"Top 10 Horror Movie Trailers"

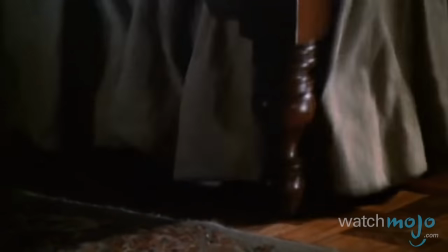[8:21]
Instead, it's masterfully edited to creep the bejesus out of us.
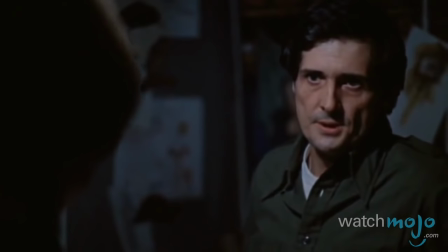[8:28]
Focusing primarily on the adults that seek to contend with the demon that has his sights set on young Reagan,
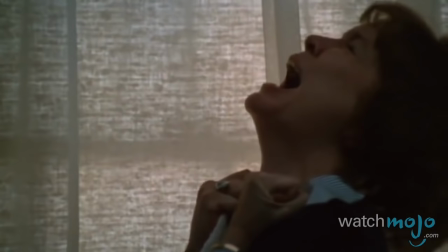[8:34]
this trailer ratchets up the tension by showing nothing but a few glimpses of the creature itself,
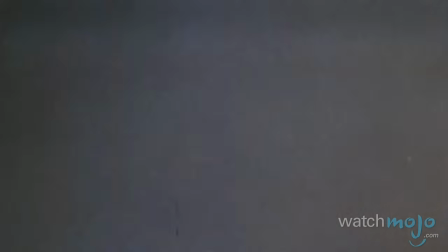[8:39]
including some of the most dramatic, iconic, and well-constructed shots from the now classic supernatural horror.
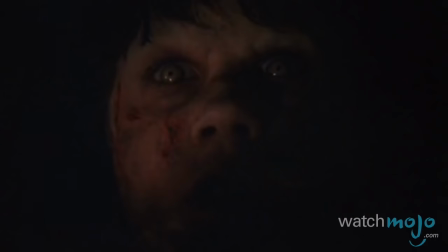[8:45]
This preview is at once scary and beautiful.
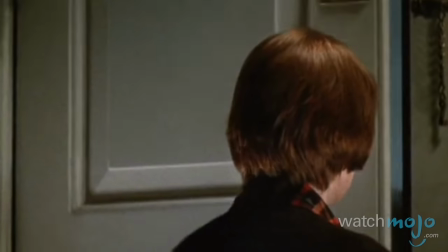[8:48] The one hope, the only hope, The Exorcist.
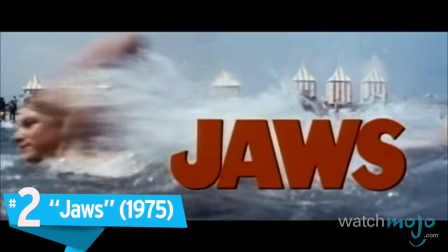[8:56]
Number 2, Jaws.
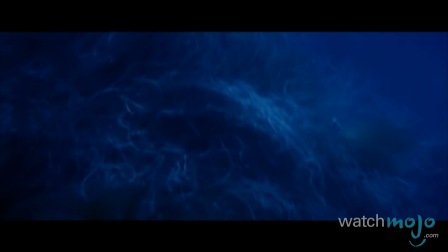[8:58] There is a creature alive today who has survived millions of years of evolution without change.
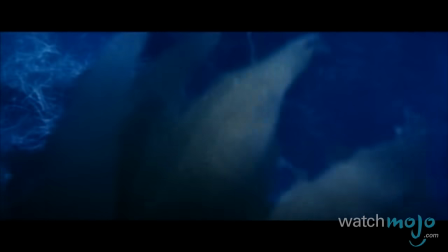[9:06]
Beginning with dramatic music, dramatic voiceover, and a dramatic underwater first-person view,
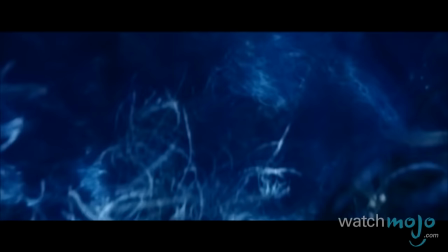[9:12]
this teaser shows an iconic scene from an iconic horror movie. After that deep voice sets the perfect mood by describing a mysterious bloodthirsty monster,
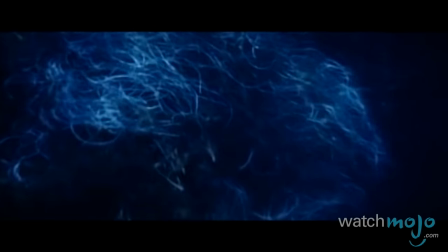[9:21]
the view moves its way upwards to focus on the famous image of a woman innocently wading in the water, unaware of the horror that lurks beneath her.
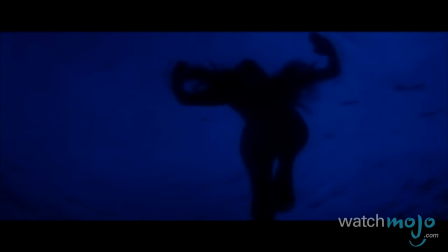[9:30] It is as if God created the devil and gave him jaws.
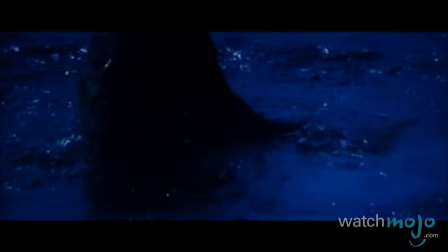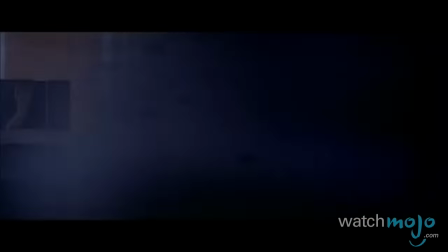[9:42]
Even when all we see are people having fun on the beach, we worry.
The girl got killed here last week, and you knew it.
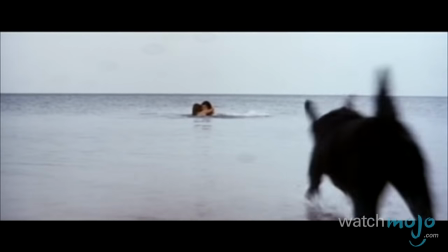[9:50] You knew there was a shark out there. You knew it was dangerous.
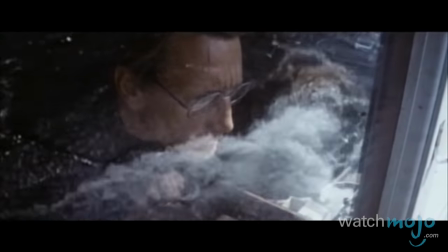[9:56]
Just like the film itself, the trailer for Jaws does not rely on shots of the titular monster. But that may be an even more effective way of making sure we're afraid to go in the water. You're gonna need a bigger boat. Before we reveal our number one pick,
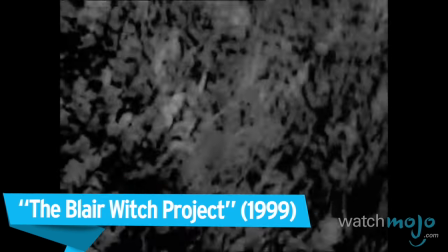[10:10]
Here are some honorable mentions.
The search of the three missing Montgomery College students continues in Frederick County tonight.
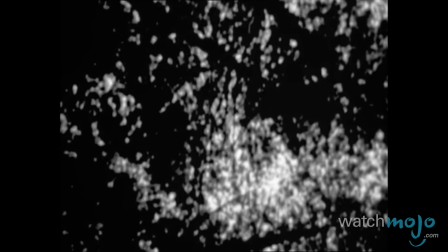[10:16] 10 days and thousands of man hours have been unable to produce any clues.
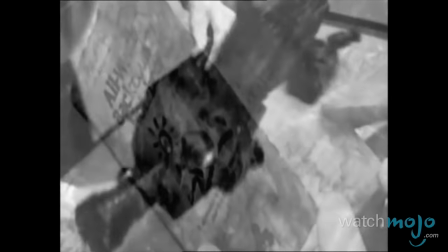[10:20] We have a few leads, a few of the options that we want to take advantage of and just try to put together.
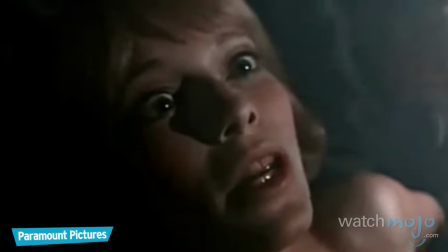[10:27] This is no dream. This is really happening. Why do you want to know my name? I want to know who I'm looking at.
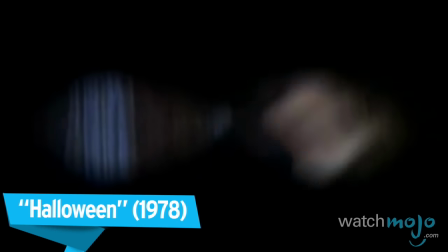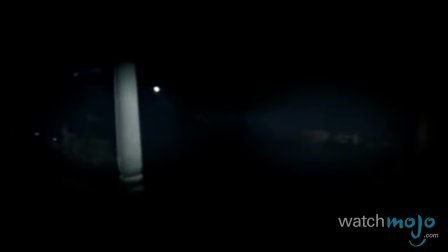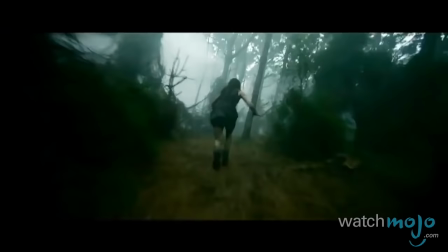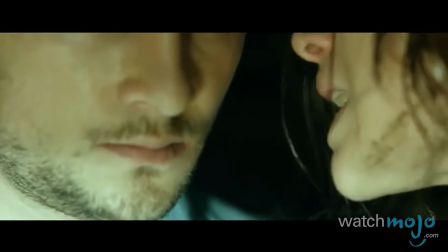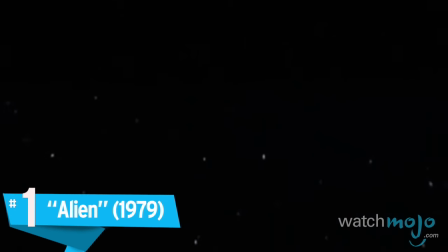[11:10]
Number 1. Alien.
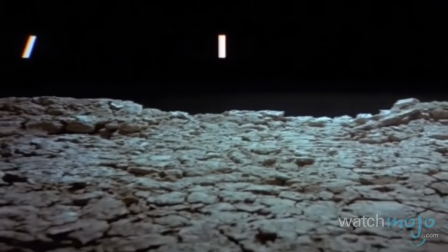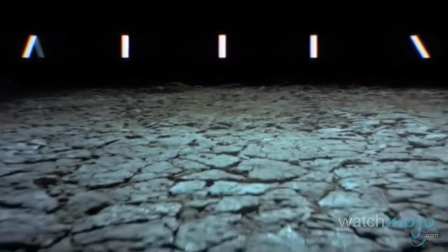[11:20]
If the word alien was cropped out of view while you watched this trailer, you'd have no idea what was going on, but you'd still likely be uneasy.
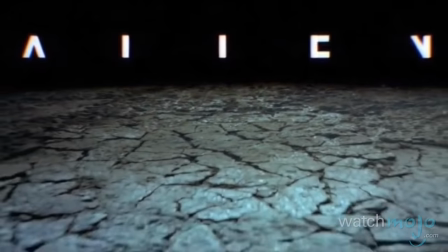[11:29]
The reveal of what appears to be a landscape leading to an egg is accompanied
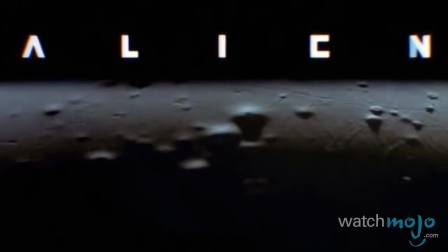[11:34]
by off-putting sounds and indecipherable shots of people in peril.
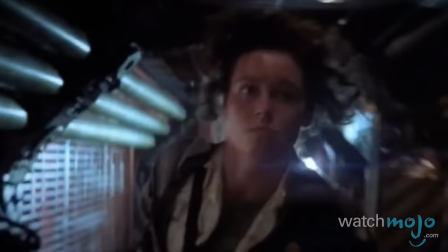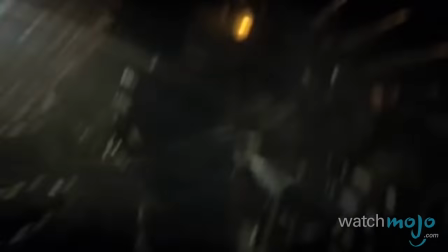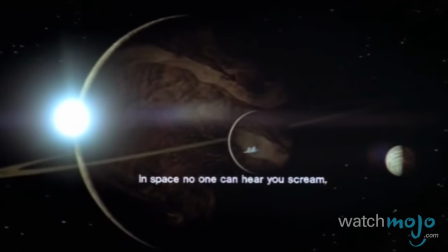[11:49]
Topped off by the haunting tagline, "In space, no one can hear you scream," this trailer stands out as a masterpiece.
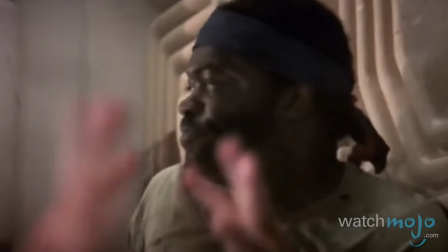[11:56]
And that's without a single line of dialogue.
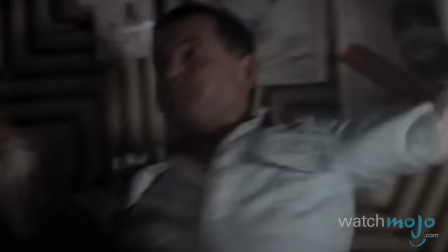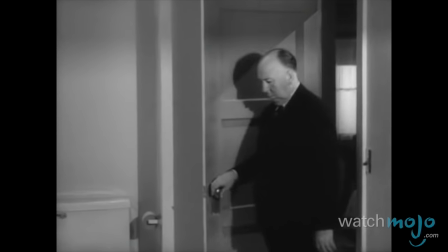[12:07]
Do you agree with our list? What's your favorite horror movie trailer?
Well, they cleaned all this up now. Big difference.
For more traumatizing top 10s published every day, be sure to subscribe to WatchMojo.com. We're gonna get you.